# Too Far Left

Hey everybody, Jem Schofield here with the C47 and another episode of Gearbox. So today, first of all, I'm missing a nasty clamp. That's not a good thing. I use them all the time. I have 3 of them. Definitely worth buying them in a 3-pack. But I only have 2 now. So I'm trying to find the other one. I'm hoping it's just hiding in a case or a bag somewhere, because I do pack differently for different jobs, but I will hopefully find it for my shoot tomorrow, where I'll be in the city shooting in 2 different locations. I'll be at Fox News, where my client Peter Kay is going to do a little segment with one of his clients, and then I'm also going to be, I think because it's going to be raining all day, inside some sort of studio space. Always a little funky when it comes to gyms and clubs and stuff like that. You very oftentimes have rooms with lots and lots of mirrors. So we're going to see what that's all about. And we'll see what happens. Okay, so today I wanted to talk to you guys about a little sort of thing here having to do with diffusion. This is not going to be a perfect long segment with a perfect setup, but right now I have the little CL 256 light. It's just a 256 bulb LED from Cool Lights, and let me just show you. It's up on a stand over here,
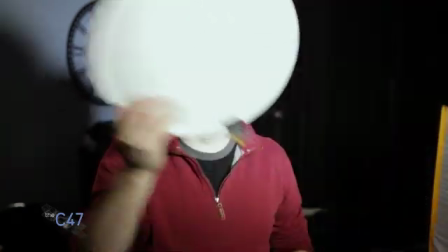94s
and I'm diffusing that light with a little 12-inch disc here,
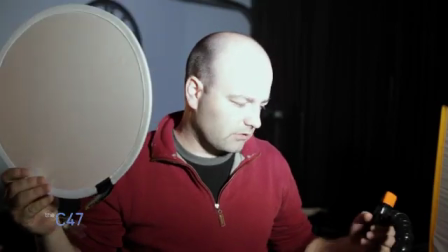100s
which you can get from a number of different companies, and it's just being held up with a little clamp.
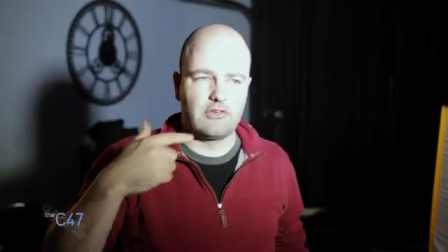104s
Now, obviously I'm overexposed right now.
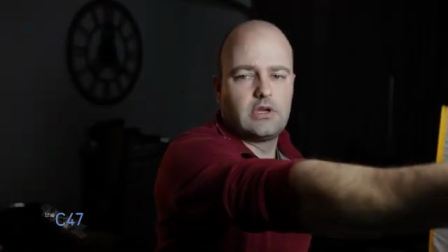107s
You can see, first of all, the problem was that when it was over here, sorry about that, I hit the mic, I'm not redoing this thing.
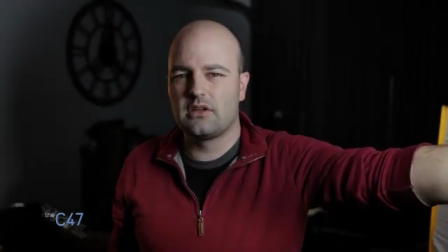114s
Am I redoing it? No, I'm not redoing it because it's Gearbox.
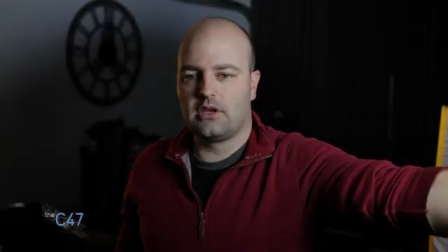120s
So when that's sitting over the light there, you'll see that, depending on where it's positioned, we can sort of see the edge of it.
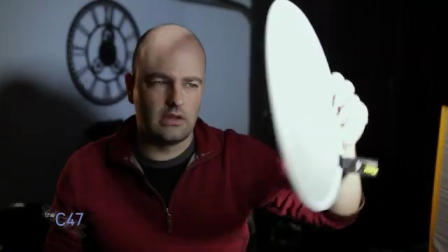128s
It's not perfect depending on where you want the light to be. And it really speaks to the fact that it's a small piece of diffusion.
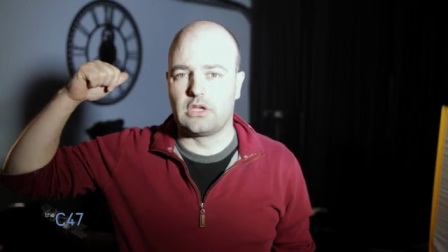136s
Now, obviously, if I wasn't pretty close to a wall over here, it wouldn't be a big deal, but I am.
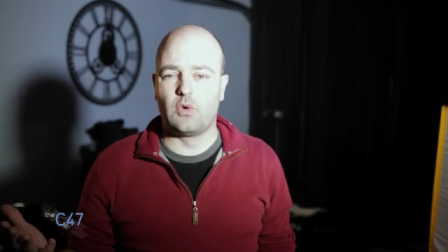143s
So we need to deal with that a different way so that we can at least get something that's a little bit more usable.
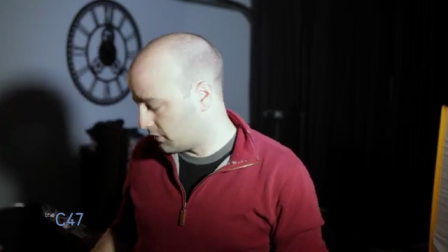149s
Now, I'm not saying compositionally this is perfect, but this is really all about diffusion. So let me put these things down.
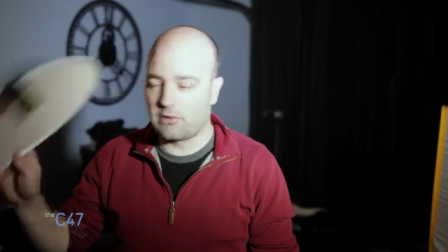154s
I'll be right back.
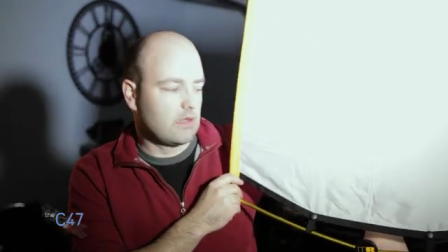159s
So this is a road rag, the silk sitting on basically a light stand.
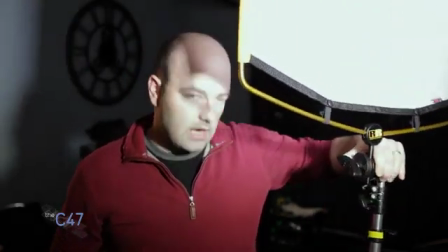165s
I've just got a mini grip head here with that on the frame, and what I'm going to do is I'm going to walk that in and use that as diffusion instead.
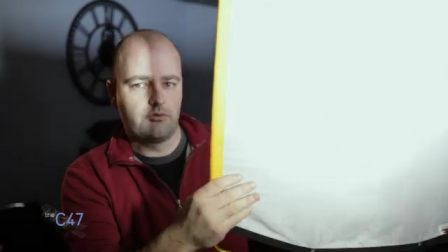173s
It's a much larger diffusion, and I can move it closer, further away, and we'll see what happens with that effect.
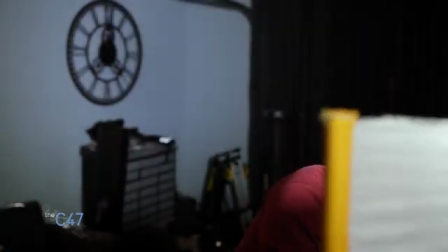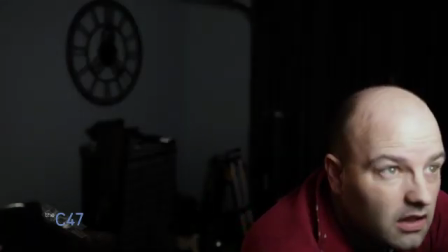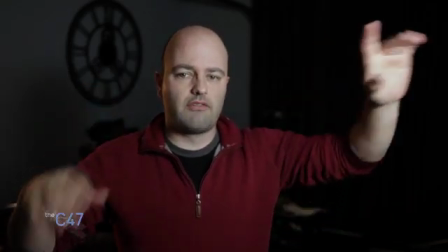193s
Okay, so we're obviously now making sure
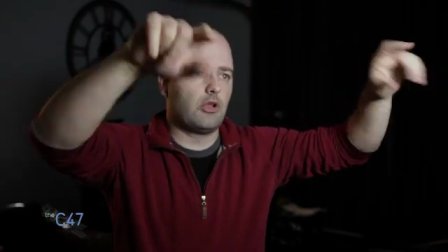197s
that from a diffusion standpoint that we have a larger area covered, so we're not seeing any edges and things like that from that.
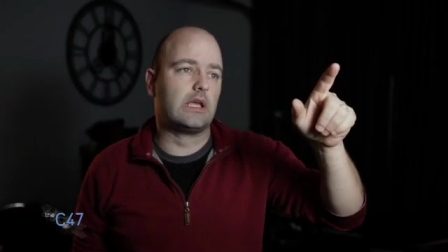204s
Of course, we're cutting the light considerably, but it is more even.
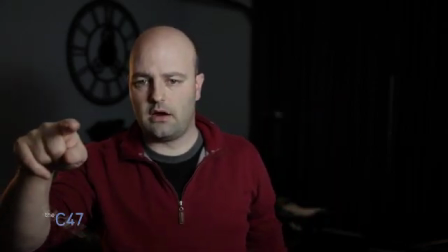209s
Now, if I look over there, we can see my shadow, and that's obviously a problem.
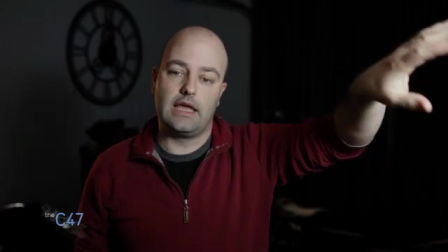216s
So the way we can handle that is we can actually physically move the light and the diffusion. Just looking in the monitor so I can have reference.
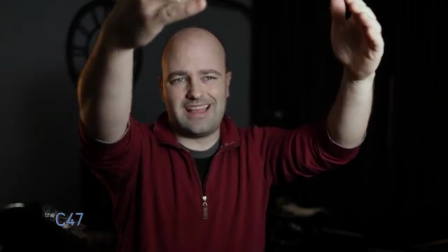223s
So I'm going to do that. I'm just going to move it over so it's not sort of straight in front of me, the key.
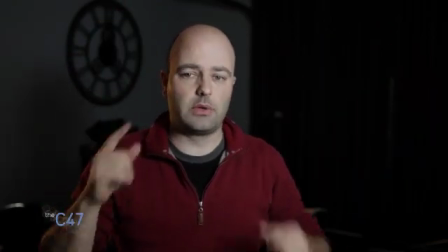230s
It's going to be a little bit more towards the side, and then we're going to have to deal with that a little bit more because obviously right now we're getting, if that's desired, a more even lighting.
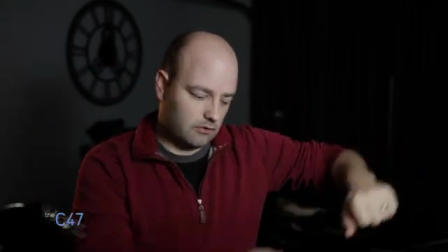237s
So let me just go ahead and move it over to my left a little bit.